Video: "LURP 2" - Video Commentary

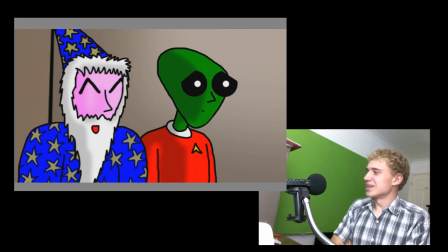24:51 in our eyes at least. But some of the facial expressions add jokes to it, which you wouldn't have had before. Like when Rold suggests running away, Elliot is disgusted by the concept.
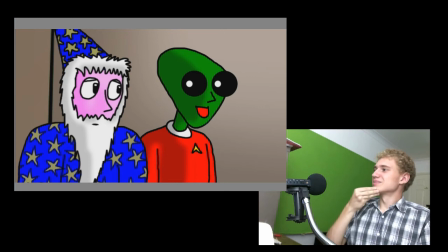25:07 Or just the annoyance between them. It adds jokes which wouldn't have been there before.
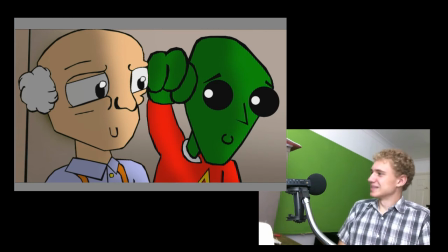25:14 Again, Rold's annoyed by Elliot. And you wouldn't have got that
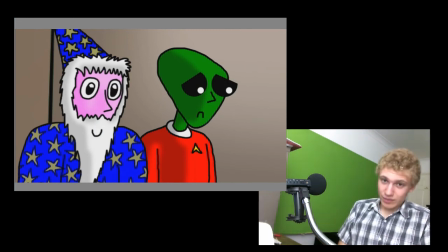25:21 via Stein's original podcast, which you can find on his gaming channel if you want to listen to it. Another thing which I want to mention as well. Blooming heck, there's a lot to mention in this. But this is awfully edited.
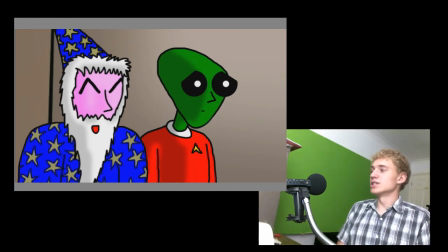25:40 We recorded myself, Roland and Stein audio separately. So all of this. So I had creative freedom to basically rearrange, reorder things, cut bits out.
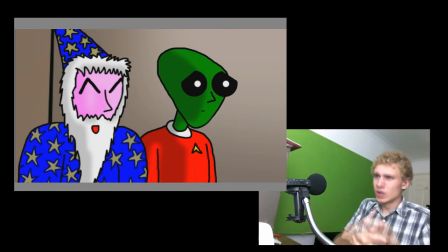25:54 Basically, I made entire sections of conversation which wouldn't have really existed in the original podcast. And I'd love to actually know how much I edited it down, but I think it's about half the length that initially was.
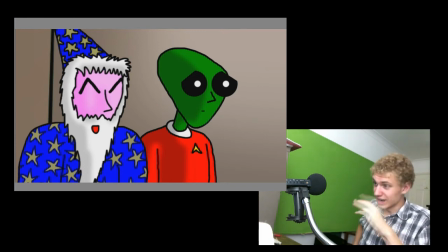26:10 This entire scene with the small man, this entire episode, is probably about half the length of the initial scene. Because of how much I edited out.
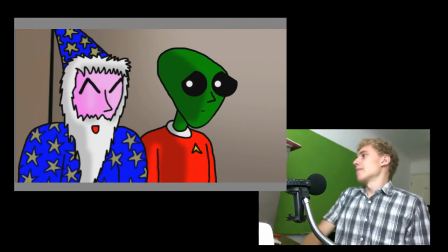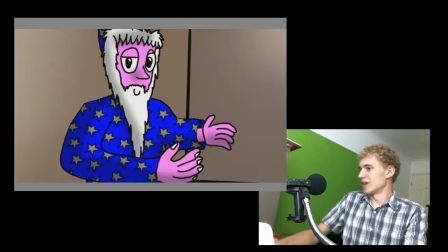26:25 Yeah, let's skip ahead a bit. Fireball at his face. This animation was reused. Again, these shots reused from the
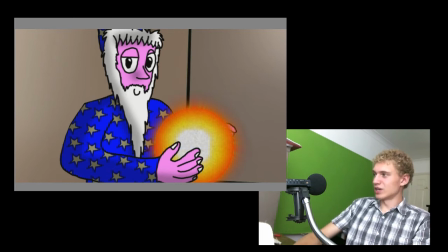26:38 trying to use the ice attack. I drew. Let's have a look at the different layers of this, because why not?
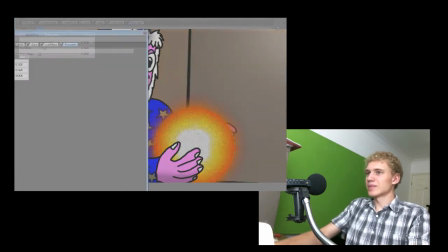26:47 Why not look at the different layers? So, oh, no.
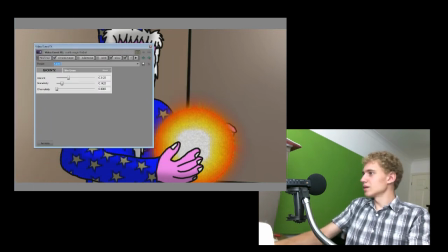26:53 Let's close this down a little bit. So we have some chroma key, obviously, to do the green. Also added a bit of glow. Oh no, I didn't add glow.
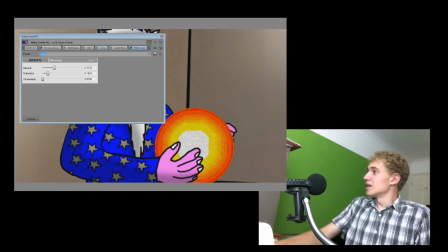27:08 What I added was light rays, which sort of like spreads an image out a little bit. These are all things which I experimented with in order to try and get different effects.
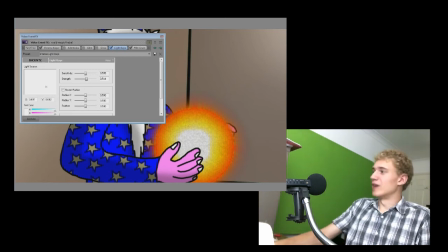27:17 But that's light rays to make it look more fiery, and I thought that made it look very much like the sun. It looks beautiful. And film grain, grain which you get on television static.
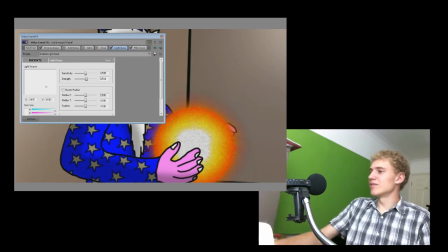27:33 I added that over the top just to give the actual shot itself. So let's put it on loop playback. So you have a bit of animation there, whereas it would just be a still image there, and I wanted the image to be moving, so I added that.
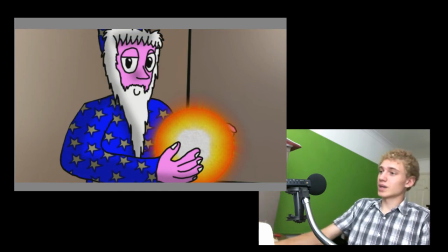27:50 And the same can be said for the eye shot. It had static on it as well.
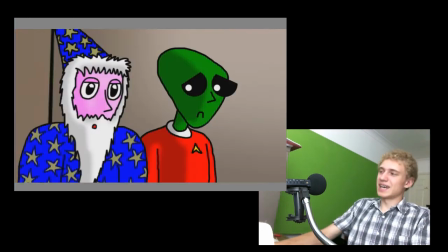28:01 And the fireball effect, that's from Skyrim. I know that's from Skyrim.
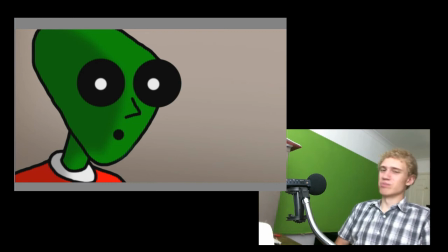28:09 And again, just a really derpy effect for just missing. I'm actually really entertained by that.
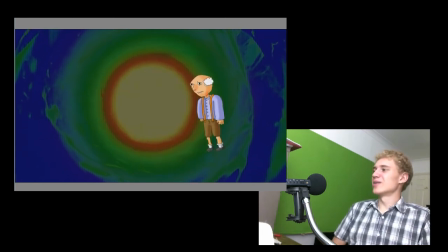28:17 I'm going for a derpy sense of humour with this. I'm trying to make the animation as good as possible in some places, but at the same time, just really crude.
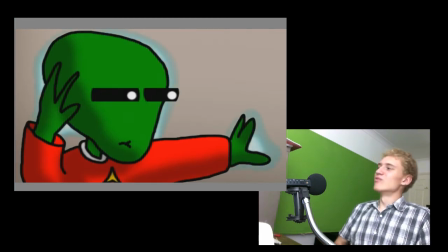28:28 Using psychic abilities again. And Rold getting annoyed with Elliot.
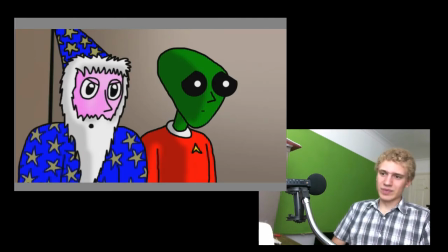28:32 You wouldn't have got that joke initially, but Rold just getting annoyed that Elliot wants to pick a fight, yet he's making the small man fall asleep. That's his attack, and Rold's just bored by the concept.
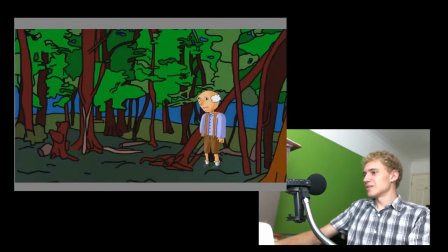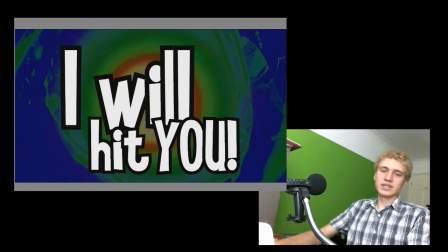28:50 Yeah, also another thing which I want to mention, I tried to use a consistent font throughout the episode. That's...
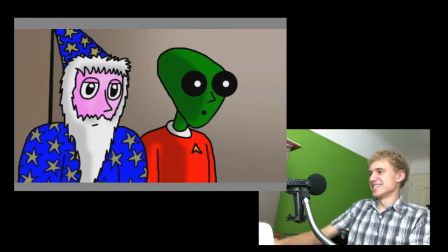28:57 yeah. I did that with episode 1 as well.